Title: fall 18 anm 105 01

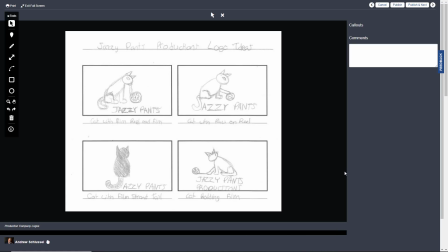(0:01)
Okay, first up is Kendra, and there's a few different logo ideas here. I like the name Jazzy Pants. I think it's funny. Um, this one
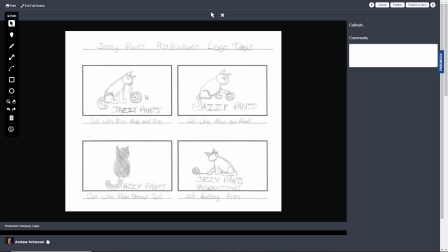(0:17)
sort of makes me think the cat is kind of throwing up or something. I'm not sure if that's the intended thing, but that's sort of what it makes me think of. So I might skip that one. I do like the way the tail forms a J here.
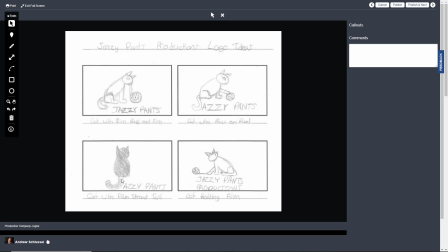(0:33)
And I also like the film strip as a tail. I think that's clever as well. And then this has a ball of string. I think is clever too.
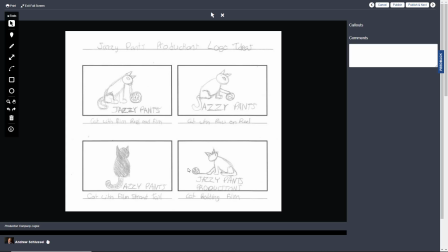(0:46)
Although it may read as a film reel a little bit less because of the relative size. A film reel, original 35 millimeter film reel, is probably
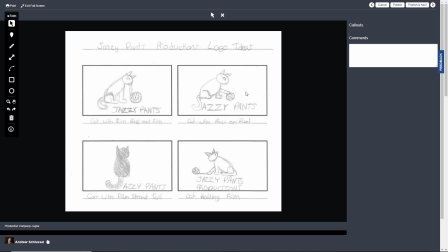(1:01)
you know on its side almost as big as a cat, so that looks very small. And I understand it's supposed to be like a ball, playing with a ball or a ball and string, um, but the scale I don't think necessarily works. So it could be interesting.
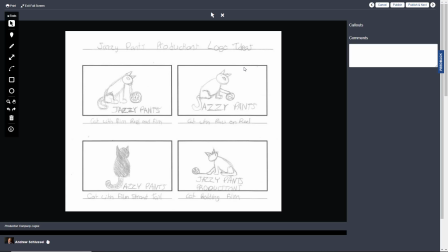(1:20)
Another kind of variation on that is like to have the cat like sort of swatting at a film strip, the way cats sort of play with dangling things is another option. So I think you've got a few good options here. Keep in mind whatever animation you do needs to be very, very simple.
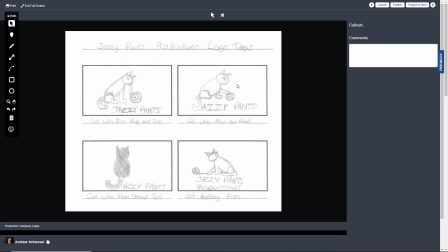(1:38)
And you are going to want to add some motion to this in some way. So it could be as simple as the film reel itself rotating or turning, but either way, I feel like it's not looking like a film reel because of the issue with the scale, the size.
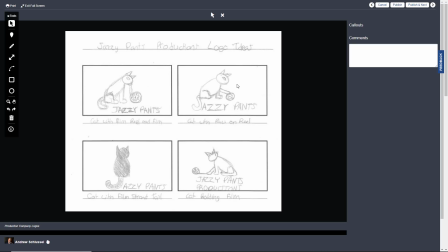(1:55)
It's too small compared to the cat. So, um, anyways, give that some thought. I think you've got a lot of good options here, and I think you could kind of go with any of them, but I think work on that scaling issue.
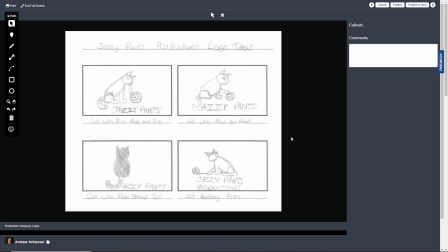(2:10)
And then think of a very simple animation you can do, like the cat's paw batting at something, for example.
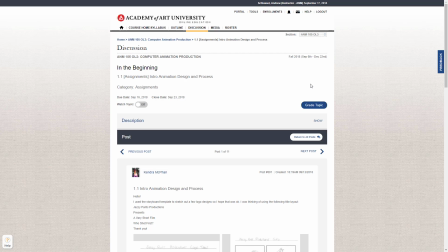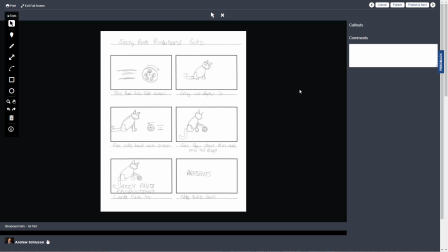(2:23)
Okay, here's your animation. Sorry. So, film your rolls past screen, gray cat fades in, rolls back on, cat's paw stops, and tail drops, and then
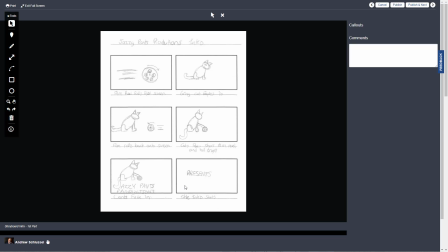(2:42)
Jazzy Band Productions. Yeah, I think that works pretty well because the animation is pretty simple. So again, I would say get the scale of the film reel right, and I think this could work.
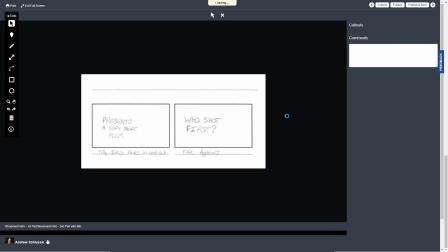(3:01)
And I think you could, work on your text more. I know obviously you use a font, but if you could kind of sketch it how you imagine the font to be, that would be good, especially for the logo itself.
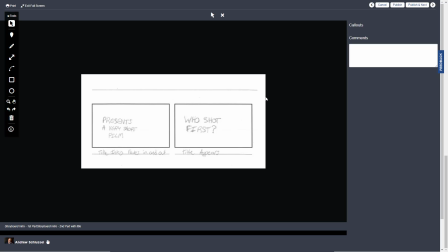(3:15)
Overall, yeah, I think this is some useful, good ideas. So, yeah, keep going with that.
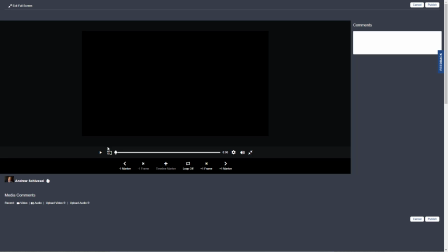(3:23)
This is Michael. I think it'd just be easiest to watch this.
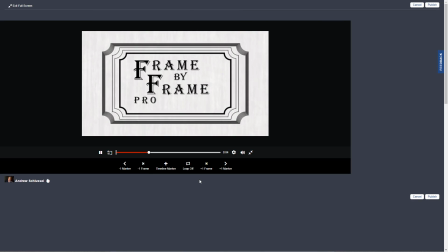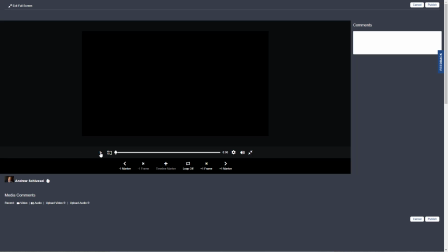(3:42)
Yeah. So I mean, it's good that you kind of got ahead by already doing some video.
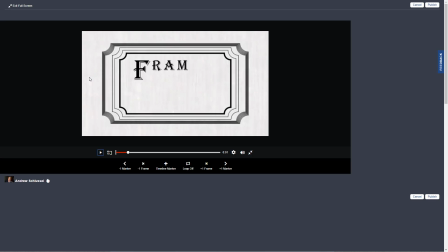(3:49)
I imagine that this is supposed to look like sort of aged or distressed film, but right now it's kind of very flickery and distracting. So I might try a different way of doing that.